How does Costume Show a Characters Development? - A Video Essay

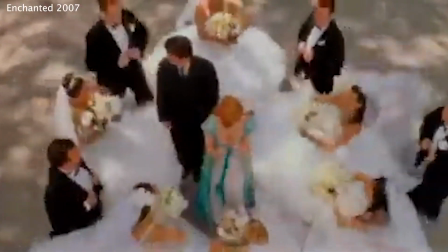(12:26)
Ironically, Giselle doesn't actually change too much within the movie.
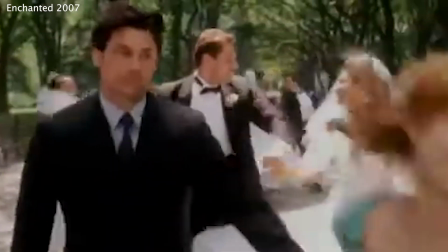(12:30)
She remains highly positive and infectiously pure-hearted, even when faced with the realities of humanity.
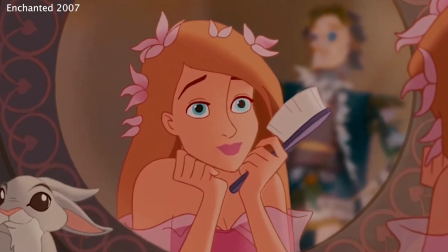(12:36)
Giselle's character development is especially intriguing when you realise that her development is solely focused on her becoming grounded.
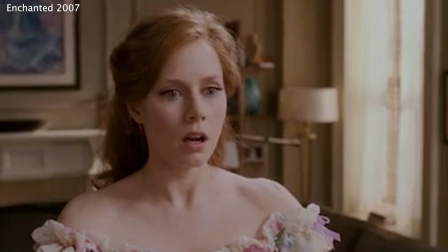(12:42)
She faces challenges and begins to realise that there may be more to life than marriage to a stranger.
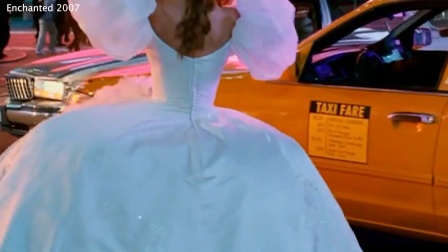(12:48)
Her clothing starts to reflect that. Giselle begins her new life in New York City in a very blinding white dress, covered in sparkle and very out of place.
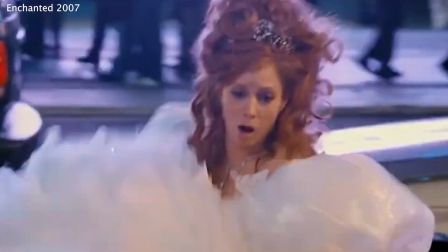(12:56)
Glitter is literally blinding her view of the world. She's a princess brought to life.
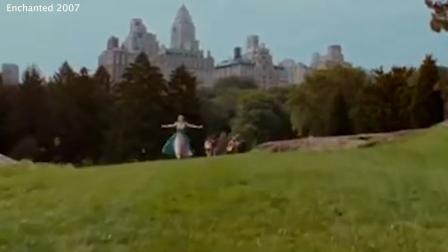(13:01)
As she spends more time in the real world, her clothing starts to slim, whilst keeping with her Andalasian belief system,
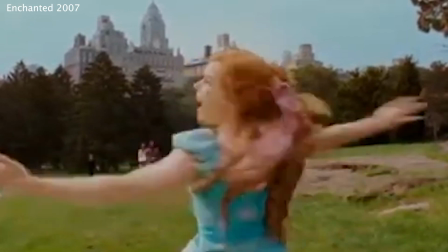(13:07)
wearing very relaxed florals and bright spring colours, standing out from the grunge of the city,
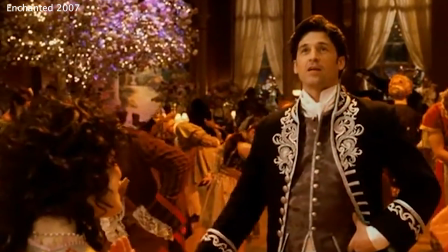(13:12)
while simultaneously beginning to blend into her environment. In her ballroom moment, Giselle is seen in her complete transformation, in a mauve,
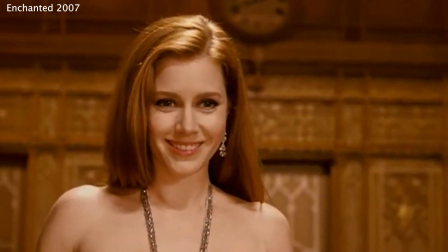(13:21)
floor-length fishtail gown, notably more subtle and sleek.
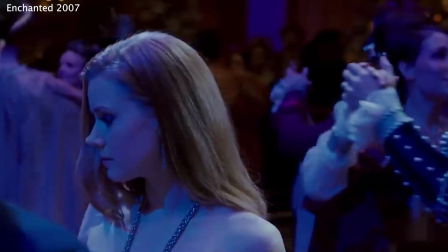(13:25)
This drastic transformation shows her finally become grounded in reality, learning how to embrace her new life and all that it entails.
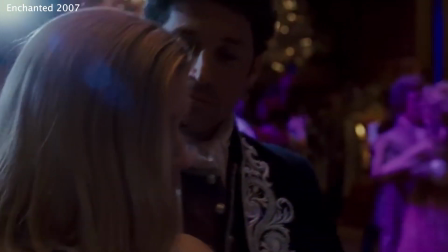(13:33)
She has embraced the modern trend of the early 2000s.
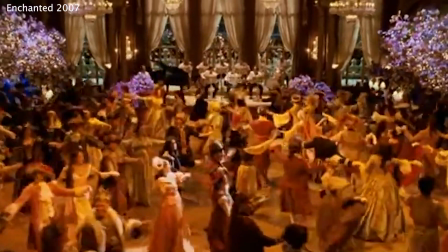(13:36)
This makes her stand out from the crowd, especially when considering that her specific environment in that scene is a kings and queens ball.
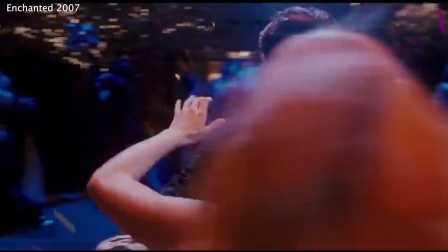(13:44)
She stands out from the sea of period costumes, being the only character in a modern silhouette,
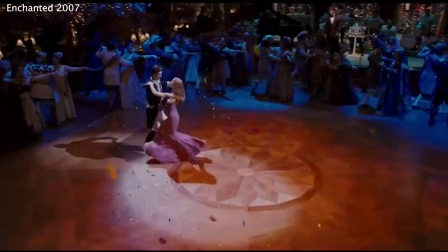(13:50)
making her transformation a surprise to the audience and giving her the impact that her character deserves.
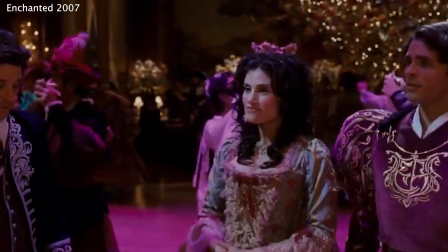(13:56)
It's a complete 180 for every character, as even Nancy, Giselle's counterpart, is seen in a large detailed gold dress,
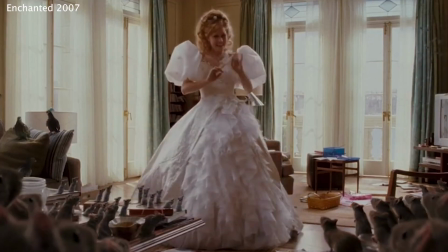(14:04)
a possible direct contrast to Giselle's white and silver dress when she arrived in New York.
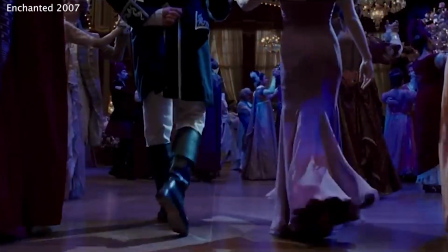(14:09)
The complete 180 in Giselle's outfit doesn't only demonstrate this sense of grounding,
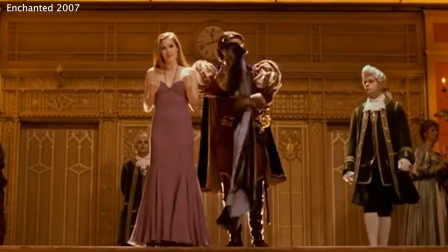(14:14)
but the shift of the silhouette, colour palette and even her straightened hair allure to the fact that her character has matured.
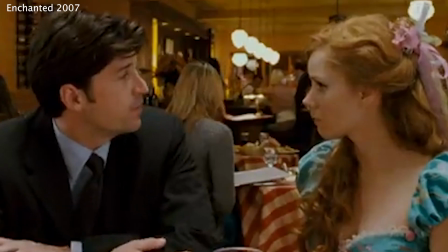(14:20)
As she lives in New York, she learns more about who she is, learning about dates and how her initial relationship with Edward was built on a dream.
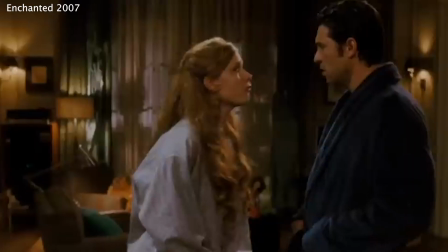(14:28)
She grows as a person, voices her opinions, says no and embraces her anger,
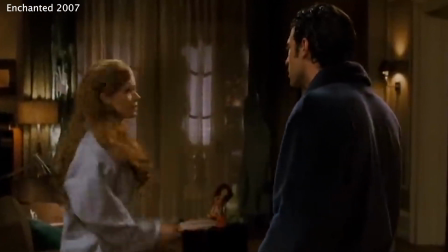(14:33)
while still keeping true to herself and embracing her intoxicating femininity.
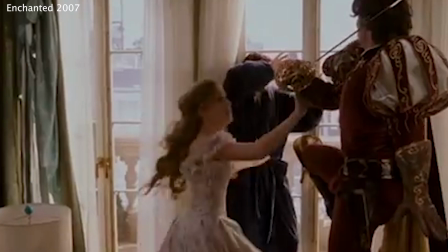(14:38)
As she develops, her outfits slim down, her colours calm and reflect a fully rounded woman,
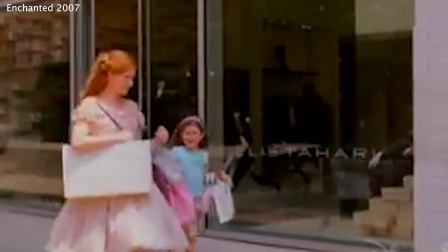(14:44)
exploring different silhouettes as she explores herself and showing the audience how she has learnt and developed.
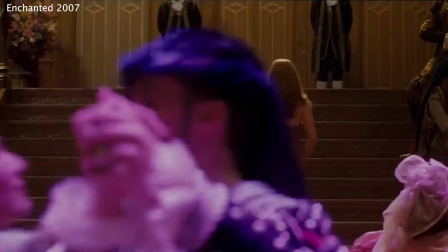(14:50)
As she is being walked away from the ball, her and Edward could not be more opposite, clearly showing that they do not belong together.
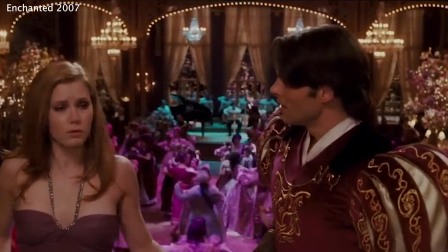(14:57)
This ball scene completes Giselle's development,
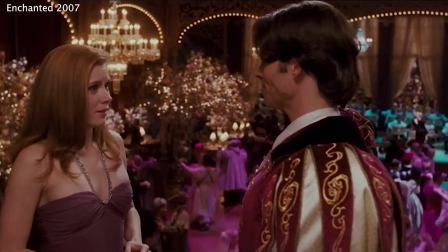(15:00)
allowing herself to let go of the Andalasian dream and focus on herself and this new life she was pushed into,
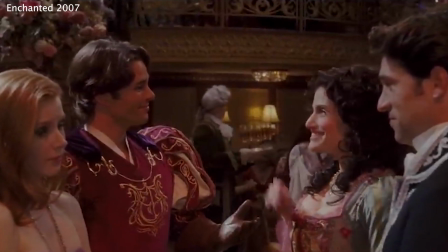(15:07)
demonstrating how a costume can show development without the need for words when quickly analysing the other characters' developments.
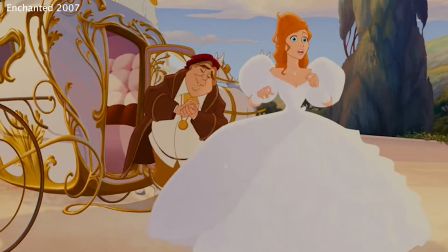(15:13)
Giselle has gone from fantasy to real, poofy to sleek, fantastical to calm.
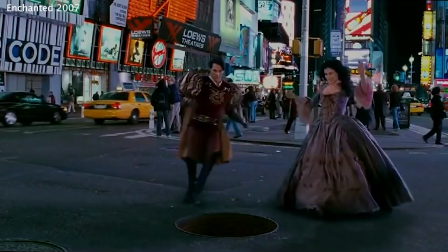(15:18)
Nancy is her opposite, choosing to live a life of fantasy and true love.
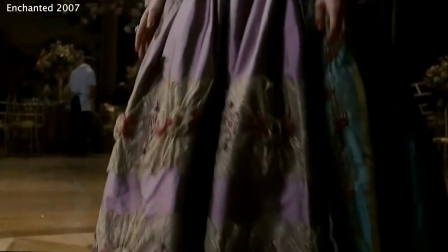(15:22)
Her character craved the romance of Giselle's world, growing as she learns to embrace the magic and live out her dream.
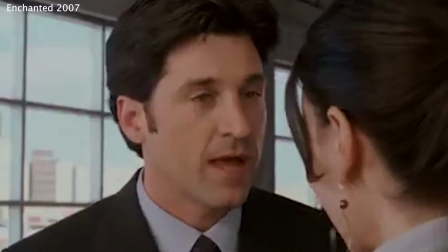(15:29)
Her character was eager to dress up for the New York ball, showing her desire for love and her connection with Prince Edward.
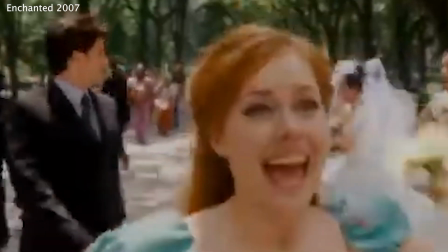(15:36)
Robert's character has learnt to embrace that sometimes things are not based in reality. As he falls in love with Giselle, he learns to embrace romance and see the good in people,
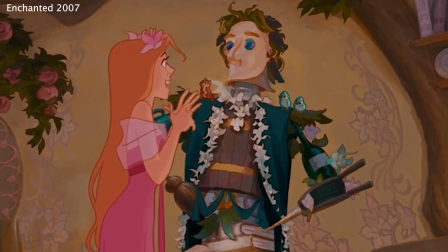(15:45)
dressing up at the ball in a carbon copy of the mannequin she created in Andalasia, a perfectly subtle way to demonstrate true love.
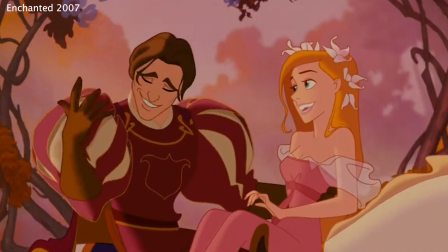(15:53)
Edward is a character who remains pretentious.
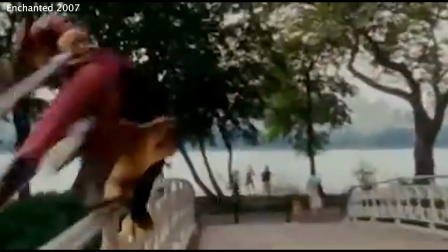(15:56)
In the other costumes throughout the film, he is true to himself and under the influence of Andalasia's inherent goodness.
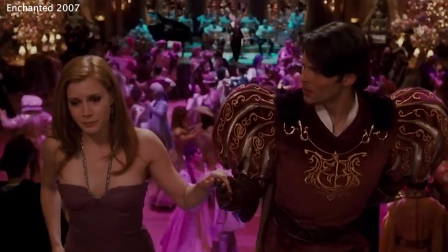(16:03)
He does, however, learn to trust himself and learns not to be influenced by the whispering in his ear.
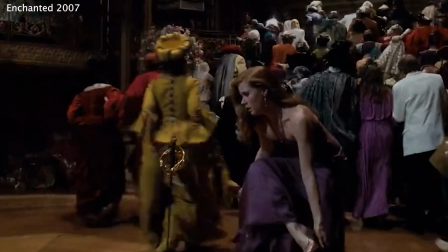(16:09)
This final transformation for Giselle demonstrates how the costumes can show a character developing slowly throughout their film.
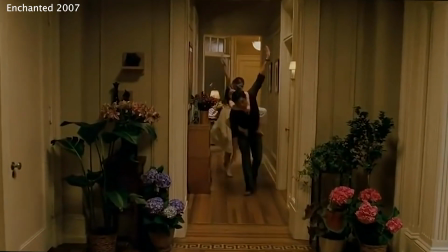(16:16)
The audience can see how her costumes have been changing and how her personality is changing alongside it.
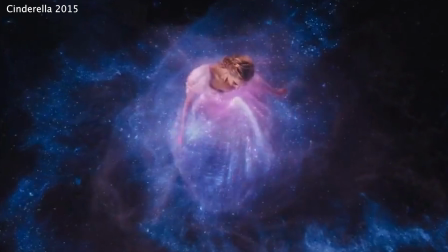(16:22)
Sometimes these changes are obvious, like with Giselle. Sometimes they are an impactful moment, like within Disney.
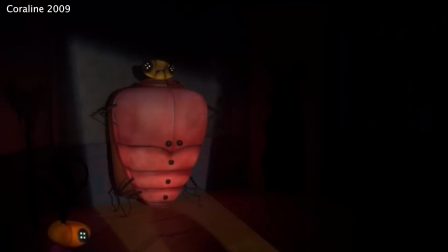(16:28)
Sometimes they have a dark purpose. They can reveal the true nature of a character without the audience even noticing.
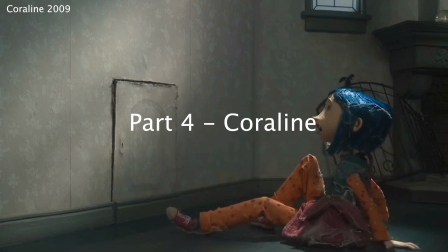(16:35)
Part 4.